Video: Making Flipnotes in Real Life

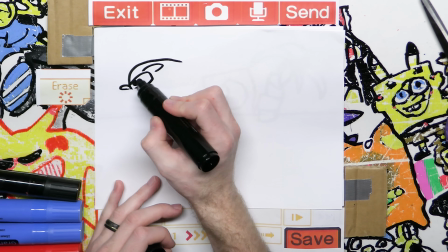It's gonna be one of those cartoon frames that like plays so quick and looks so stretched,
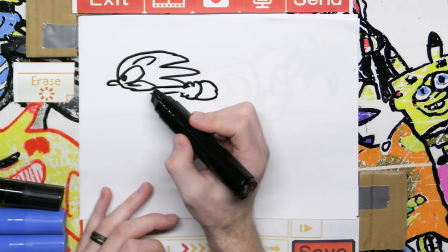but it won't matter because it's moving so quickly, which is kind of a theme for Sonic.
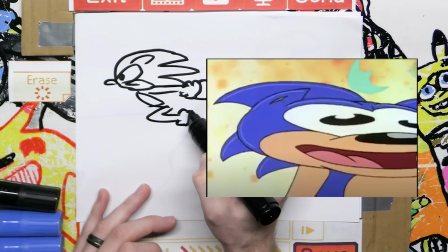Some artists' best work are hidden amongst those speedy frames. I just love adding this red.
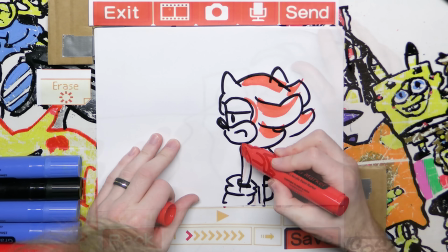It's just a nice little, just enough of an accent, you know? Gives it enough detail, takes 5 seconds. A lazy man's hard work, as they say. And now we need Sonic up close. We're gonna make him, because he slides into frame and he goes like, because his feet are made of SpongeBob.
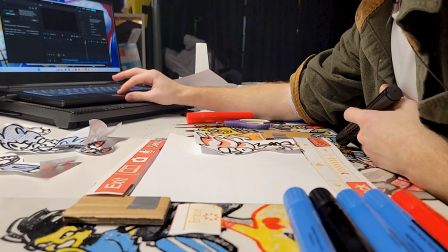So we're gonna have him doing like a funny face, like something that would have been funny to people in like 2008, which is really unfunny.
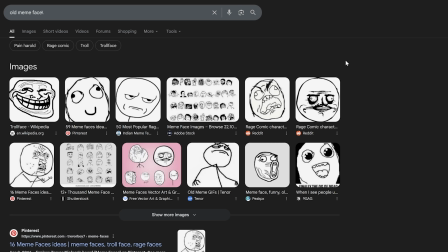So I should say an unfunny face. Old meme face. Something like this, but like happier. Oh, smooth moves. Put that in the video. Clip that.
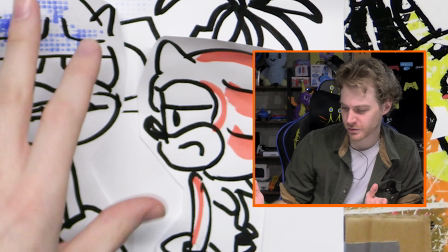And his expression unchanging. Shadow's completely unchanging sprite is actually a tribute more to his character and sort of development in that department. Animated development of character, showing his stoic steel-headedness. Because anyone else would have been like, Sonic zooms up. What?
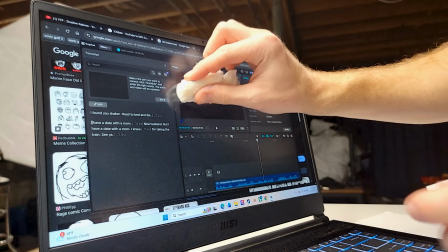Why is there blue paint on my screen? Oh, this is good. Blue paint on a laptop screen.
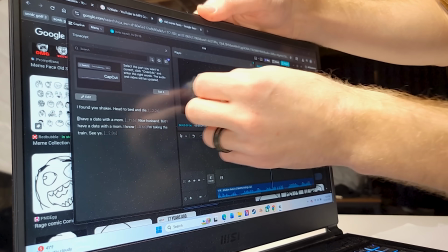Actually a really good material to clean it with. And it's dried on there a little bit.
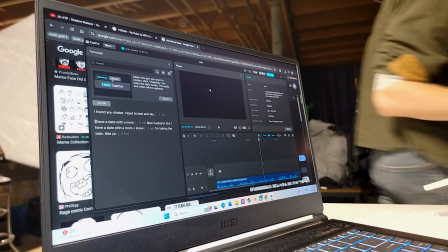Now I'm using water to clean a screen, which is a bad idea, and I'm obviously stupid for having gotten blue paint on it in general, probably when I was doing all those cool little flippy moves.
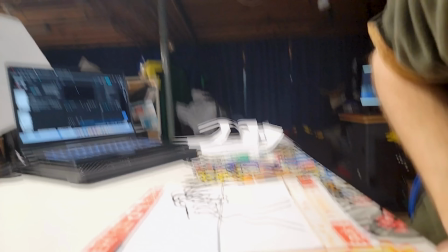But a weaker man wouldn't have shown you that at all. I may be stupid, but I'm very strong. They say I'm a lot like my favorite Sonic character, Tails.
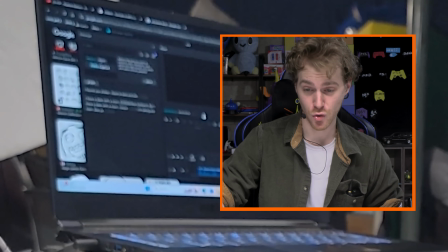I have a date with a mom.
He has a date with a mom. Now, mind you, there's nothing wrong with having a date with a mom. Sometimes moms need love too. In fact, it's a very caring and nice thing to do if you're in the position to do so.
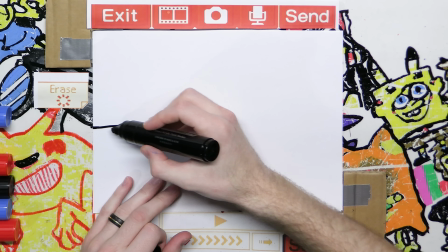There's just gonna be a close-up on Sonic's face since he's talking. The horizon's gonna be a little lower to signify it's a little closer.
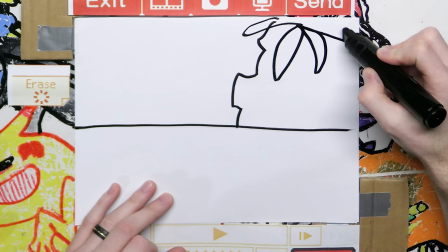Pine tree will be a little bit bigger to signify that it's bigger. A really terrible looking pine tree, but the fizzy color, fizzy sky.
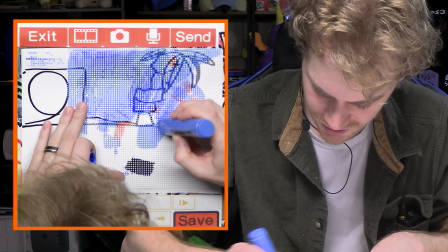What's that medication? Sky Fizzy? Sky Rizzy. Now that's funny. If I had a friend named Rizzy, they would never hear the end of that. And there are people named Rizzy.
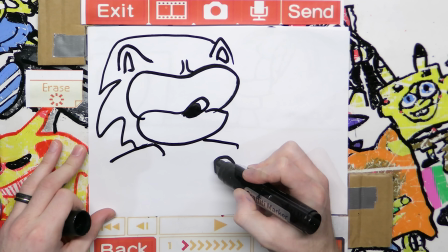And he's very proud about going on this date with the mom. So he's gonna have his hands on his hips, you know, belly sticking out. Ooh, these marker fumes are getting to me. We're gonna do some eye sprite work as well.
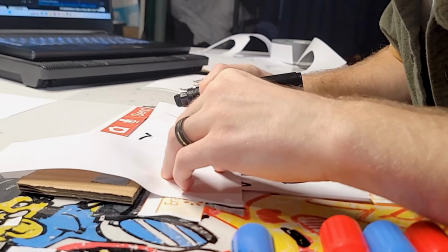Eye sprite with my little kite. Something like that. A little trimming.
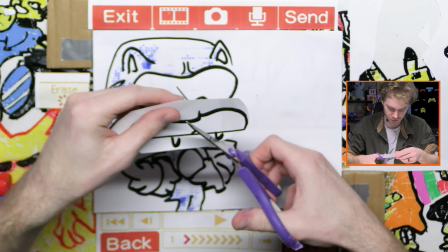If you throw around scissors more when you're using them, it's actually safer because it means you're better at using them.
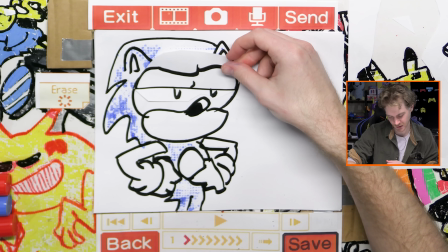Disavow that. Something like that. And the reason we're animating his eyes is because when he says mom, he's gonna look stupider when he's saying it. Because I know it's stupid. But that's fine, because Flipnotes were stupid. And that's why we loved them.
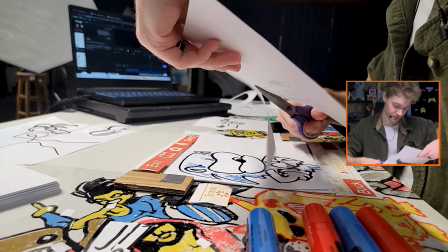And they were funny to 10-year-olds because we were 10. And basically, if I'm not funny ever again, it's perfectly acceptable.
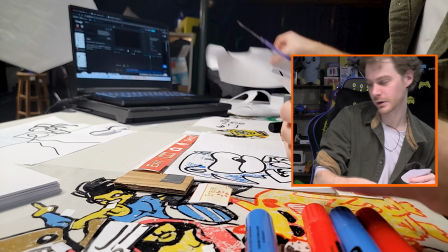I should just always do videos about eras where humor hadn't aged very well.
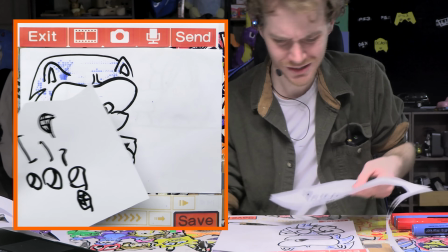And then everyone will be like, of course he's not funny. It's supposed to be that way. Can I quit dropping everything?
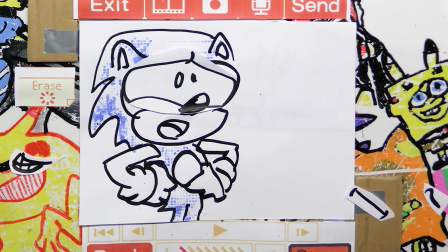Animation time. 1, 2, 3, 21. And you can repeat 21. 21! Again, it's not supposed to be funny. This is based off things that aren't funny. I didn't even do the background.
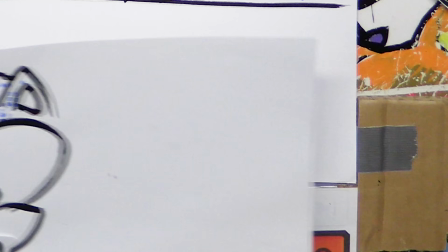I don't care. It took too long to make this. Okay, next line.
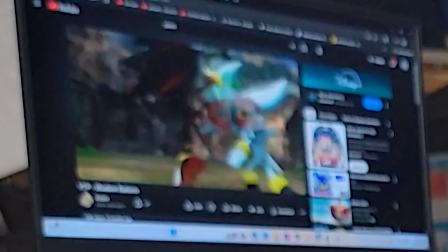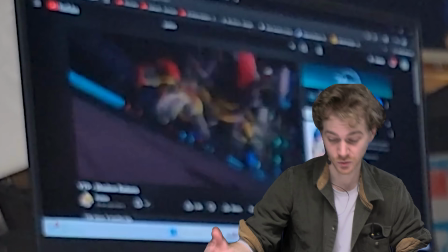Just a lot of violence, which is awesome. So we're gonna get rid of this.
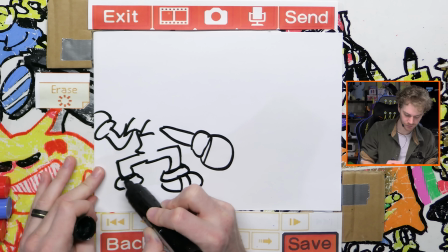Sonic getting beat up is going to be moving very fast, so it doesn't have to be as detailed as the other ones.
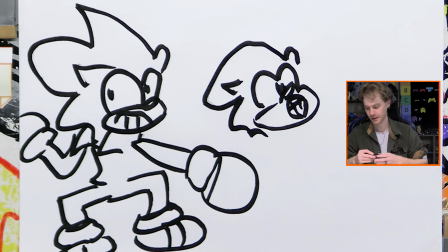Looking distraught and hurt. That's like a head sprite. This will be the body sprite.
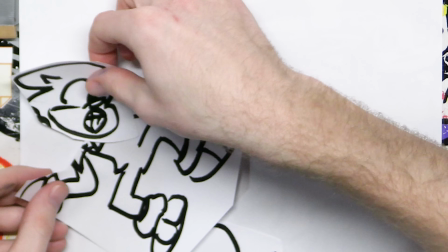So now as he's here getting beat up, we can switch the head out. We can flip the body around. Keep in mind, I invented these methods.